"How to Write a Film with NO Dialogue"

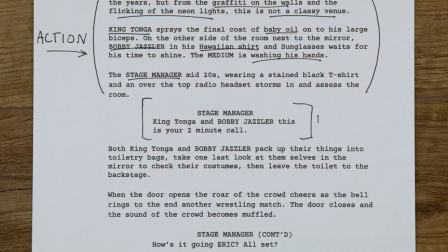(0:00)
Dialogue is both a pleasure and a pain. Throwing lines on a page is an easy way to increase your word count, but writing well-written dialogue can be one of the most difficult parts of the screenwriting process. Today, we're going to share with you what we learned from making a film that only had one word of dialogue. That film's called The Asylum Groove. You can find it right here, and welcome to the film.
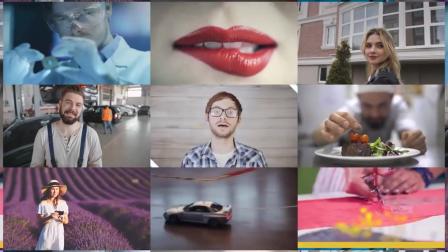(0:20)
This week's episode is sponsored by RocketStock.com.
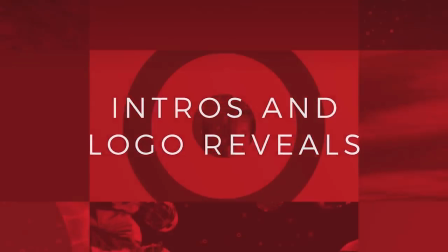(0:23)
Check out their Creator Video Element Pack for logo reveals, end screens, subscribe animations, and much, much more.
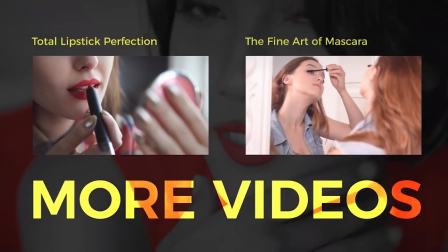(0:29)
All designed with vloggers and content creators in mind. You can find links in the description below. Nate, over at Nate's Film Tutorials, challenged us to make a film with one key restriction. Create a short film that only uses one word of dialogue.
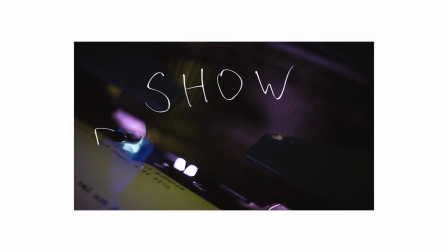(0:42)
This was a great challenge for us because we've been learning about different screenwriting techniques on the channel and we wanted to put them into practice.
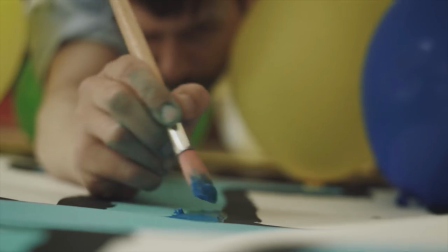(0:49)
So we knew a few things that would help us along the way. Firstly, the story needed to be 100% visual.
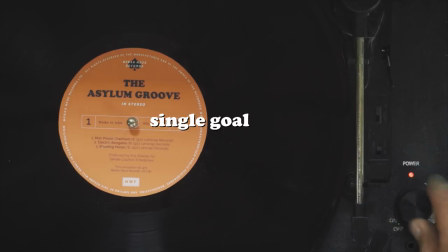(0:54)
No bloated backstory, a nice, simple structure, a single goal, a single obstacle, and all represented on screen through action.
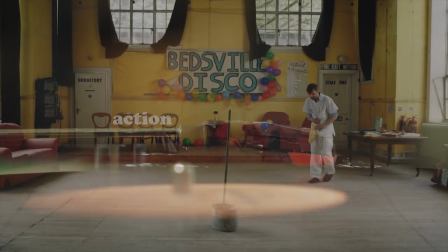(1:01)
Secondly, limiting a character's lines on screen is easier if they don't have someone with which to communicate.
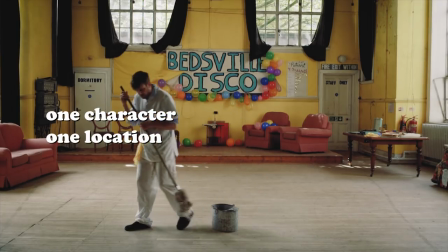(1:07)
So we decided to make it about one character in a single location. This also helps keep the cost down and speeds up the production process.
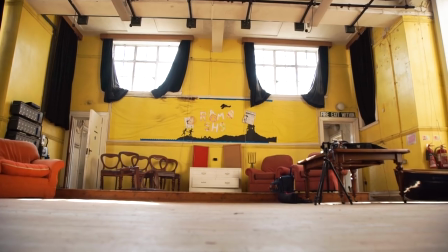(1:14)
So happy days. We knew we had access to an old school assembly hall through a contact with our previous film.
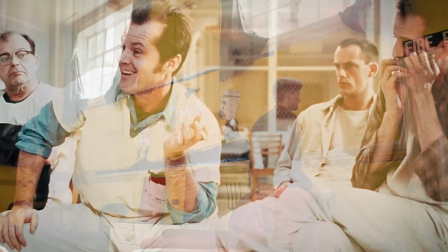(1:20)
From the moment we saw the location, we knew we wanted to make a film which looked and felt like the film One Flew Over a Cuckoo's Nest.
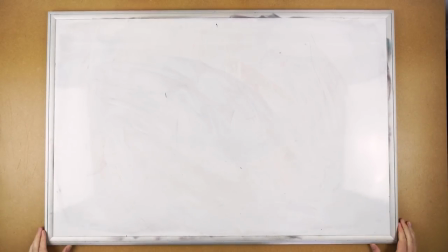(1:26)
At first, we found writing the initial idea quite difficult. What should the word be? When should it be said?
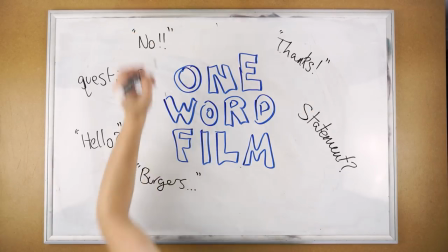(1:31)
We soon realized that the word was becoming the focus of the script.
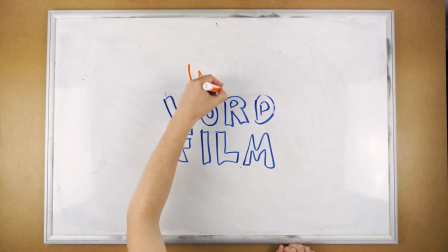(1:35)
Instead, we decided to write the film without any dialogue and add a single word back in when it would pack a punch. So now we had a location, a character, and an initial direction to base the script on. Now all we needed to do was give him goals, obstacles, and some interesting characteristics.
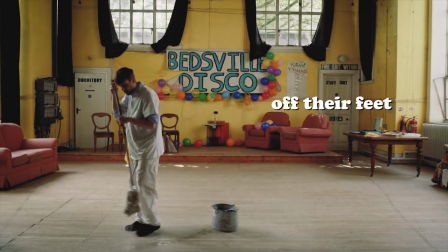(1:51)
A film without dialogue needs to get the character off their feet, moving around, and completing a task.
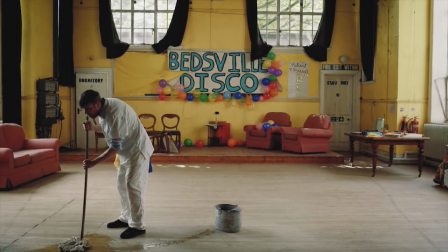(1:56)
This creates movement in the scene, gives the actor something to do, and gives the audience something to look at.
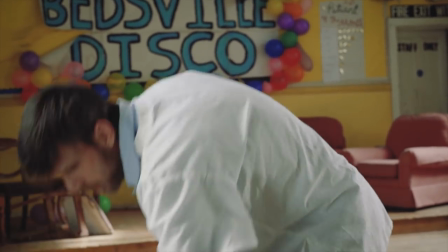(2:01)
We gave the character a mop and bucket and tasked him with cleaning the assembly hall for the Bedsville Disco.
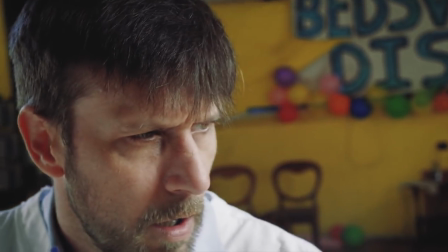(2:07)
Because we can't explain the backstory of the character through any form of dialogue,
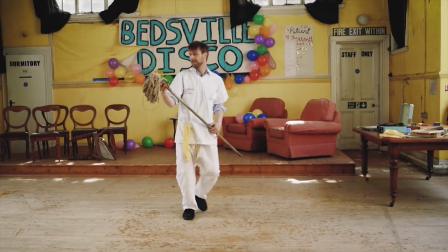(2:11)
we had to make sure that it was his costume and the set which give the audience clues about him and his surroundings. We will be covering the set design and costume design of the Asylum Groove in a future episode. So if you want to stick around, consider subscribing.
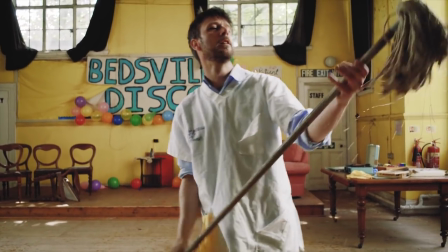(2:24)
His goal to mop the floor is soon taken over by his desire to dance to the music, which can be considered an obstacle.
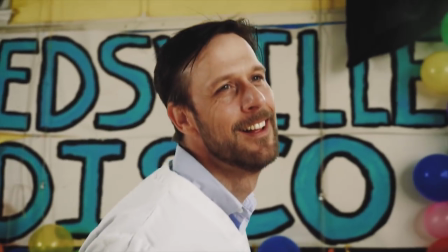(2:30)
Dancing then transforms from an obstacle into a goal, which means another obstacle must be written in.
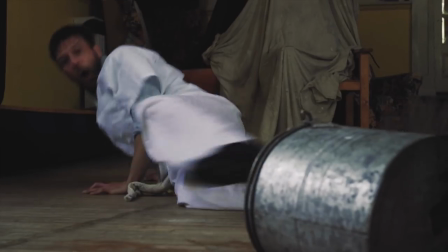(2:36)
He soon trips over the bucket and spills the water. His next goal is to clean up the water.
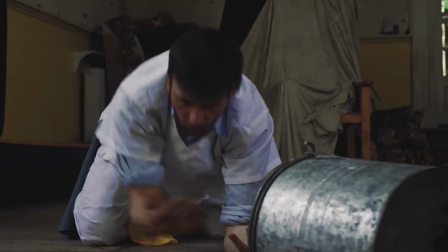(2:40)
What's stopping him at this point is his moment of ecstasy as he splashes in the water.
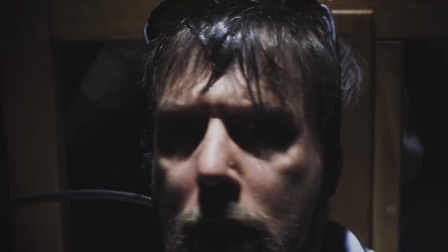(2:45)
His final obstacle is when he is trapped in the electric chair. He wants answers, he wants to be set free.
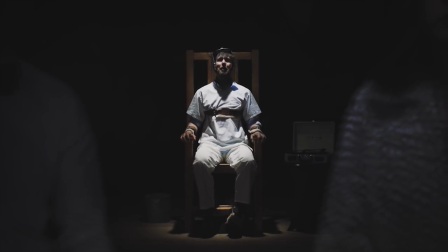(2:51)
His final tactic is to simply cry for help and thrash around in the chair. So now we have a character with obstacles to overcome in order to achieve his goals, but there's still something missing.
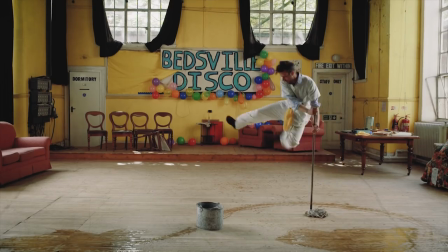(3:00)
We need to give the character some characteristics. Because this film is so short and essentially quite simple, one character, one location,
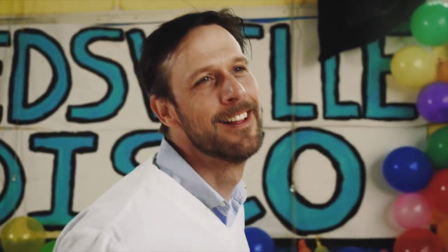(3:07)
and mundane tasks, the focus of the film was to create a lovable character through his actions and reactions.
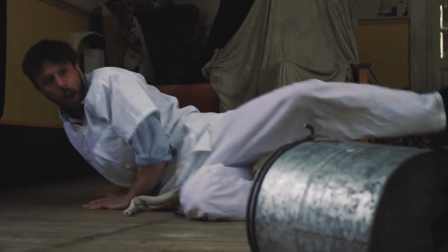(3:13)
Then flip our perception of the character on its head right at the end.
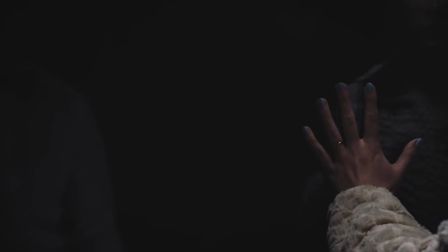(3:17)
Because it's such a short film, we wanted to make sure it had a strong bite which left you remembering the story. So how do you build up a likable character without dialogue or a backstory? Empathy.
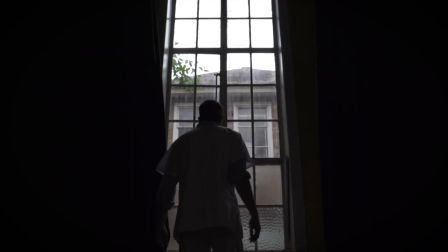(3:28)
The story is told through the character's actions, and we learn the type of character he is through the way in which he performs them.
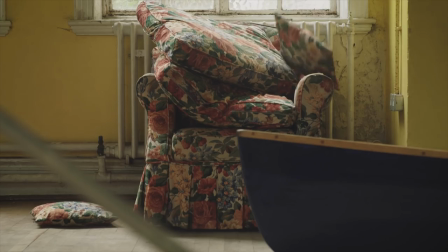(3:34)
To create an empathetic character, someone we can relate to, enjoy their on-screen presence,
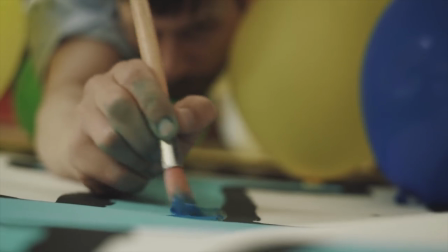(3:39)
and understand their troubles, we need to familiarize his actions in this unique scenario. Not everyone has been locked in an insane asylum, but I'm sure we've all danced like no one's watching. And if you're new to screenwriting, we have a video about the basics here.
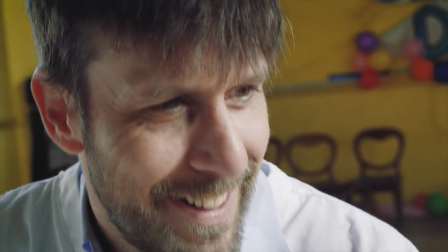(3:51)
So even though our character is in a place which most of us have little experience with, he's human after all, and it's those human moments which we connect to.
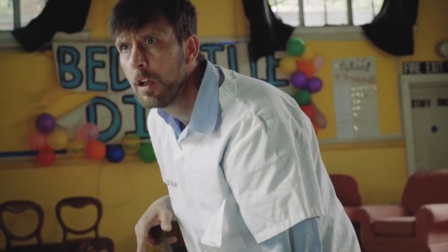(3:59)
We've all experienced boredom, confusion, nostalgia, delight, panic, and rage. Adding that single word in was the final moment of impact, and we chose the word mama.
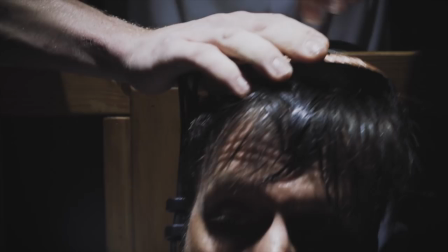(4:09)
Because we only had a single word to use, it became very powerful. Everything was held up by this word, and the choice of word was very important.
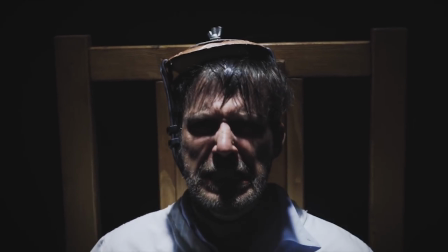(4:17)
We toyed with having the character accepting death in the electric chair, saying the word ready. We thought that way he was technically achieving his goal of accepting death.
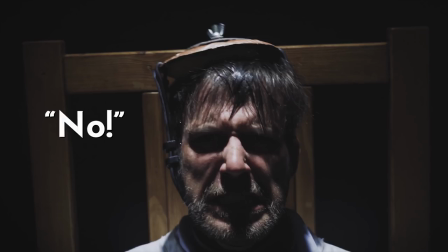(4:26)
Then we changed it to the word no, which flipped the film on its head and gave us the impact which we wanted.
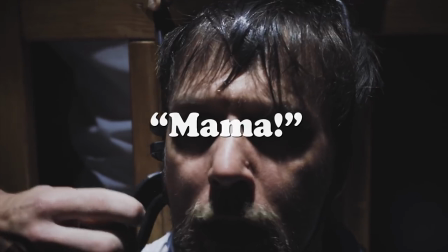(4:31)
Then we decided to use the word mama. This helped couple the childlike mannerisms of the character.
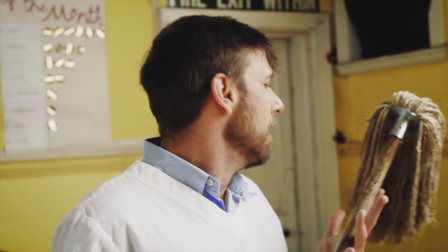(4:37)
Almost everyone understands a relationship between mother and son,
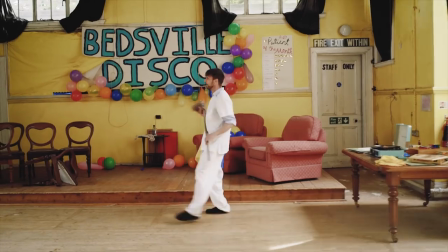(4:40)
and because that word is universally understood and means so much in so little, it gave us the hard-hitting impact which we wanted.
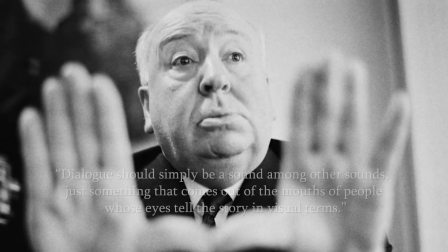(4:47)
Alfred Hitchcock is quoted as saying, Dialogue should simply be a sound among other sounds,
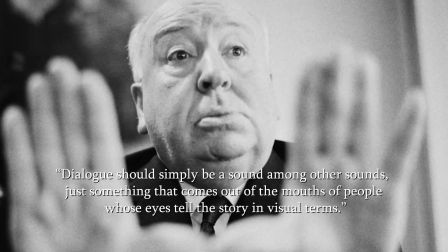(4:52)
just something that comes out of the mouths of people whose eyes tell the story in visual terms.
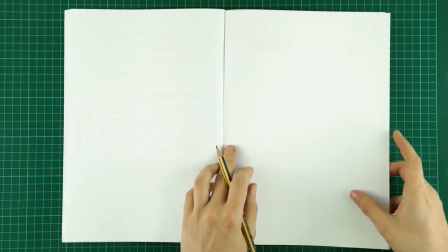(4:56)
So try grabbing your latest script, remove the dialogue, and see how much of the story is retained.
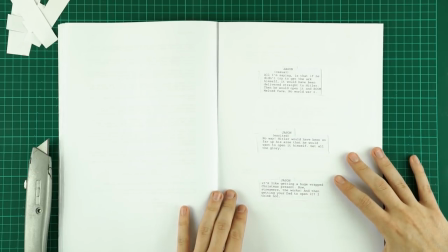(5:01)
This will test your script to see if you are writing something visual, and you'll be able to work out if you are relying too much on dialogue to further the plot.
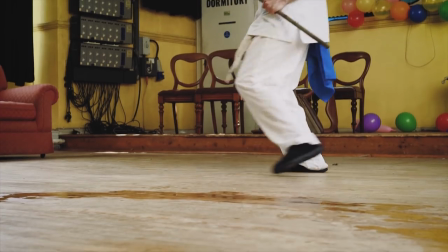(5:08)
Making a film without any dialogue, or in our case, a single repeated word,
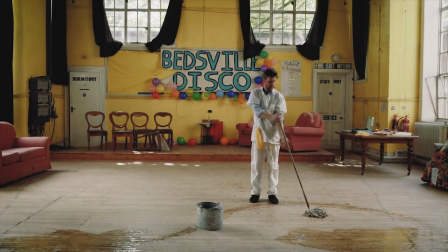(5:12)
definitely gives you a better perspective on how precious dialogue can be and why you don't always need to use it to tell a visual story. This is just our process, but let us know what you do to write a film without any dialogue. Vote with your thumbs if you liked or disliked this video, hit that orange lens cap to subscribe, and remember to achieve it one shot at a time.